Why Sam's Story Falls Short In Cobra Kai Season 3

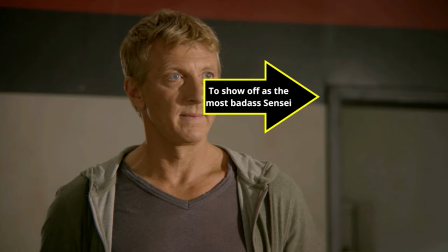4:10 This isn't 20 questions. Get back to scrubbing.
So even though it doesn't necessarily seem like there's conflict in the scene, it's still driving the action.
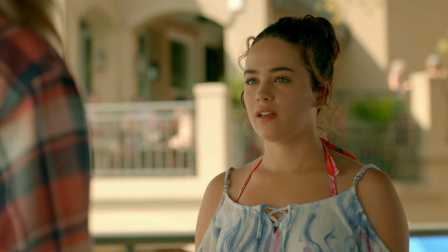4:18 That's what makes good drama. I could break down the motivations and conflict for each character in every scene.
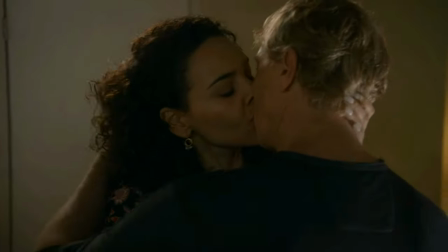4:24 Once you learn how to analyze the drama, it becomes like second nature. This all assumes the script is well written.
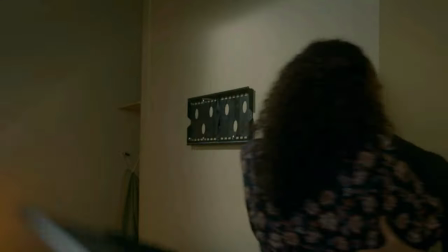4:31 Luckily, Cobra Kai tends to be very well written.
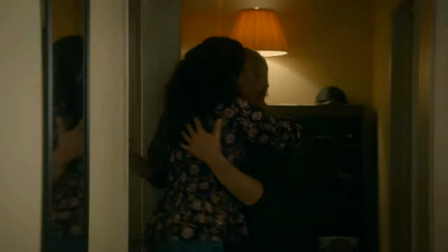4:34 Actually, the big three seem to have strong instincts on creating conflict between characters.
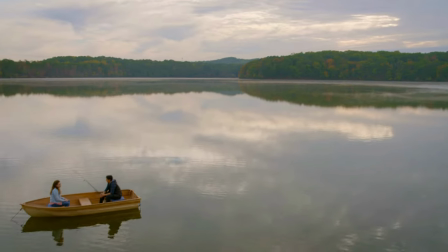4:40 This all brings us to here. This is the meat of Sam's story, the big moments.
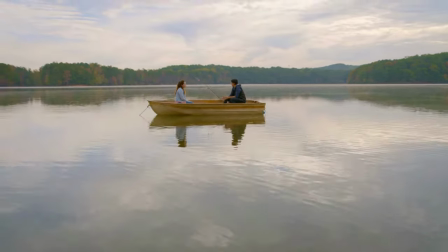4:45 It's also the weakest part of the script. What's holding this back is the real lack of conflict.
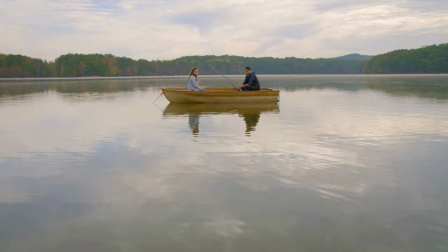4:52 Now don't be fooled by big emotional scenes. That's not conflict, and it's ultimately not what makes a scene shine.
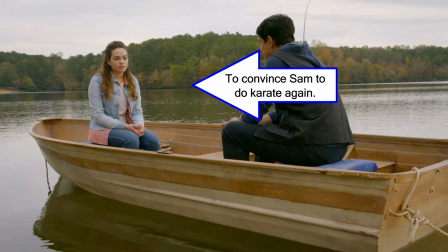4:59 Let's look at the character motivations. Daniel wants to convince Sam to do karate again. That makes sense, because in the Miyagi-verse, karate solves all problems. But Daniel also wants to help Sam out of her funk.
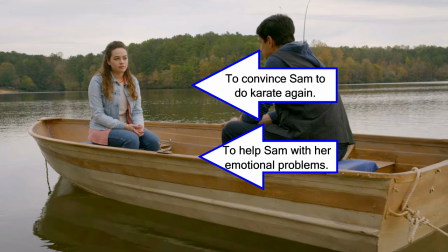5:12 And to do that, he wants to convince her to open up. That's okay, though they aren't exactly the same. Do you think if Sam opened up to him, but still didn't want to do karate, he would be okay with that?
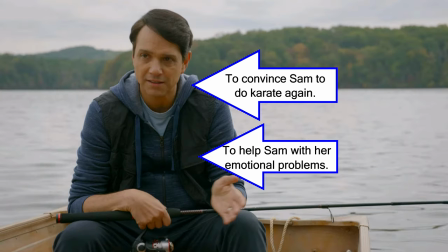5:24 It's hard to believe that, even if you would like to imagine father Daniel cares more about his daughter's well-being than karate instruction.
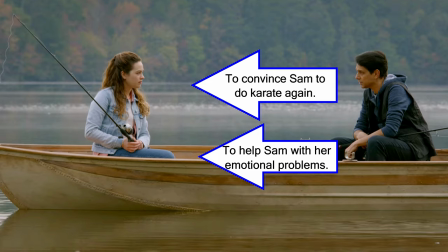5:32 Now what does Sam want? The most obvious answer seems to be that she wants Daniel to leave her alone. That's good in that it creates conflict in the scene. The problem is, it begs questions like, if that's what she wants, why did she go on this trip in the first place?
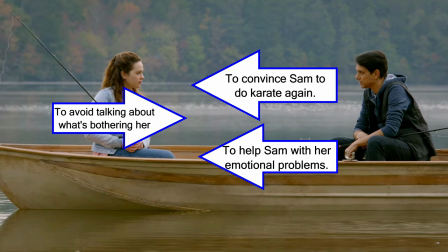5:49 She, and really any teenager, should be smart enough to read the situation. The dialogue tries to make it look like Daniel tricks Sam.
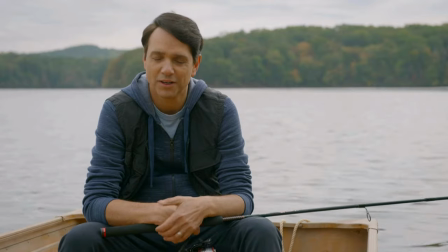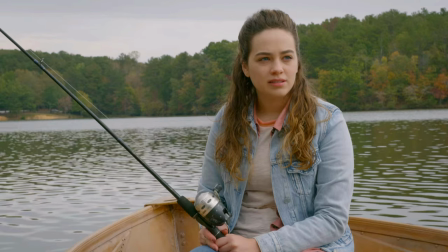6:04 But really, I find it hard to believe she could be so clueless, especially about her father.
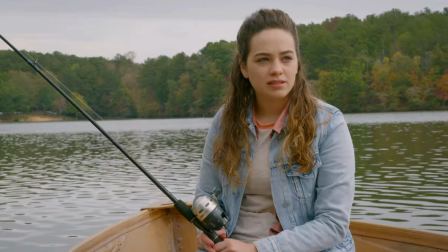6:10 So where do we go? Well, deeper, obviously. If we move deeper in Sam's psyche, again, not something I would normally recommend.
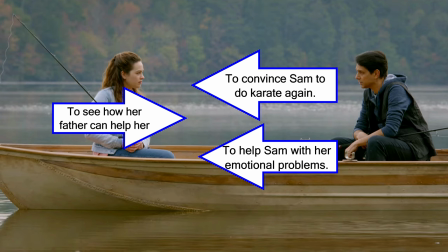6:17 But if we move deeper, we will see maybe she wants Daniel to help her out. She wants to get better. It certainly makes the character more emotionally complex. That's fine, the problem is it undermines the whole scene.
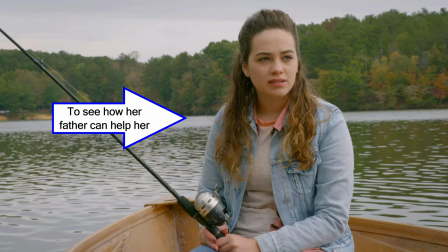6:31 Daniel's motivation is to help Sam and her motivation is to let her father help her. There's not much conflict in here.
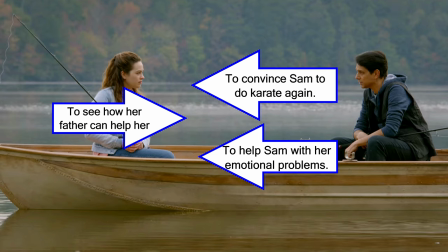6:38 The only thing Daniel has to overcome is her teenage LaRusso stubbornness. That may have worked except it just doesn't come off the page well at all. Imagine you were watching a show that has this scene between two characters.
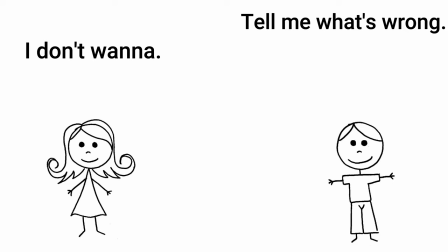6:53 Tell me what's wrong? I don't wanna. Come on, tell me. Okay, you convinced me.
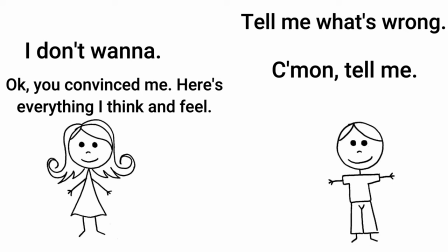6:59 Here's everything I think and feel. Okay, that's kind of a weird scene, right? Almost something you see in a comedy where the second character gives in despite no effort from the first.
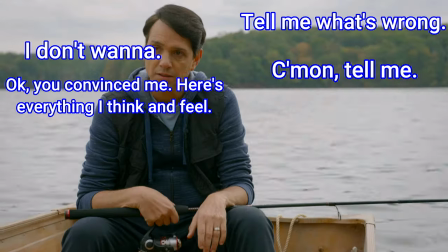7:10 Now let's watch the supposed climax of this scene.
Please just help me to understand why.
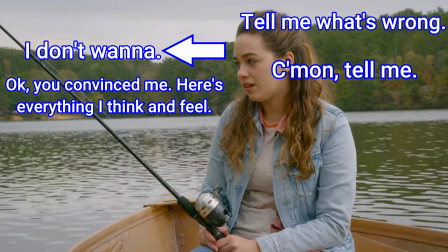7:15 I want to help. It doesn't matter. You can't help. I can't if you don't tell me what's going on.
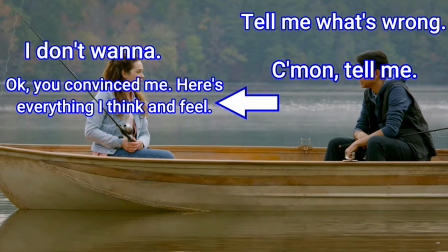7:21 Be honest with me, Sam. I froze, okay? I watched my friends get hurt.
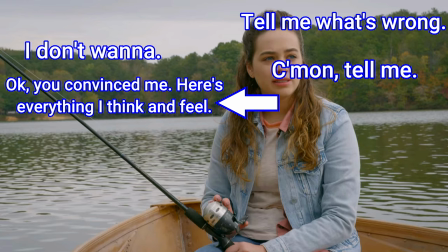7:27 So literally, the big moment in this scene, the line that gets Sam to open up and give Daniel the win is, be honest with me, Sam.
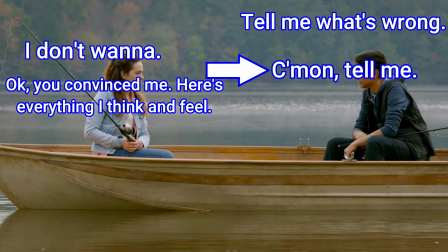7:35 He says that right after she says he can't help her. And then she just opens up.
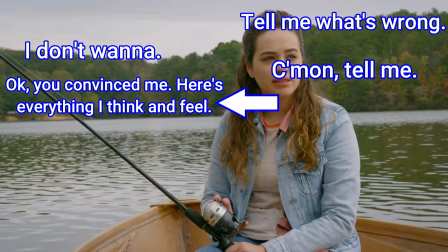7:39 Boom, Daniel wins.
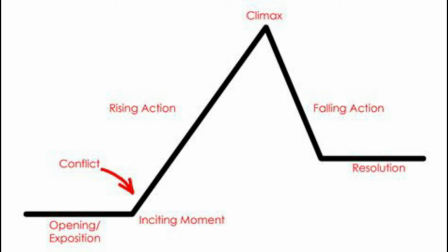7:41 If we bring back this chart, you can see the similar character motivations and consequenting lack of real conflict,
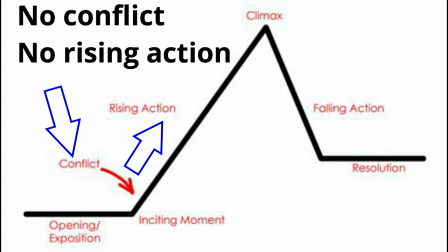7:49 creates a scene with little to no rising action.
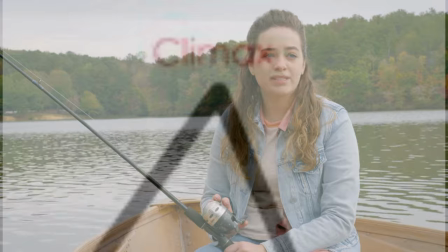7:53 The climax is there, Sam opening up to him, but there's very little building up to it.
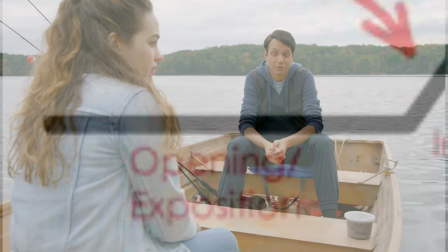7:59 After all the intro chatter, there is really only this moment?
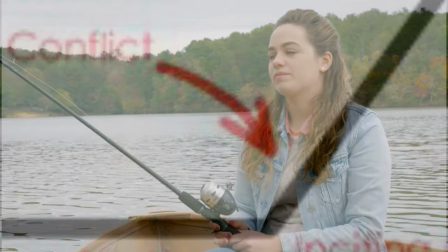8:04 The problem
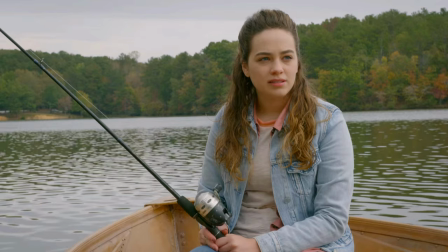8:14 is this is also the turning point.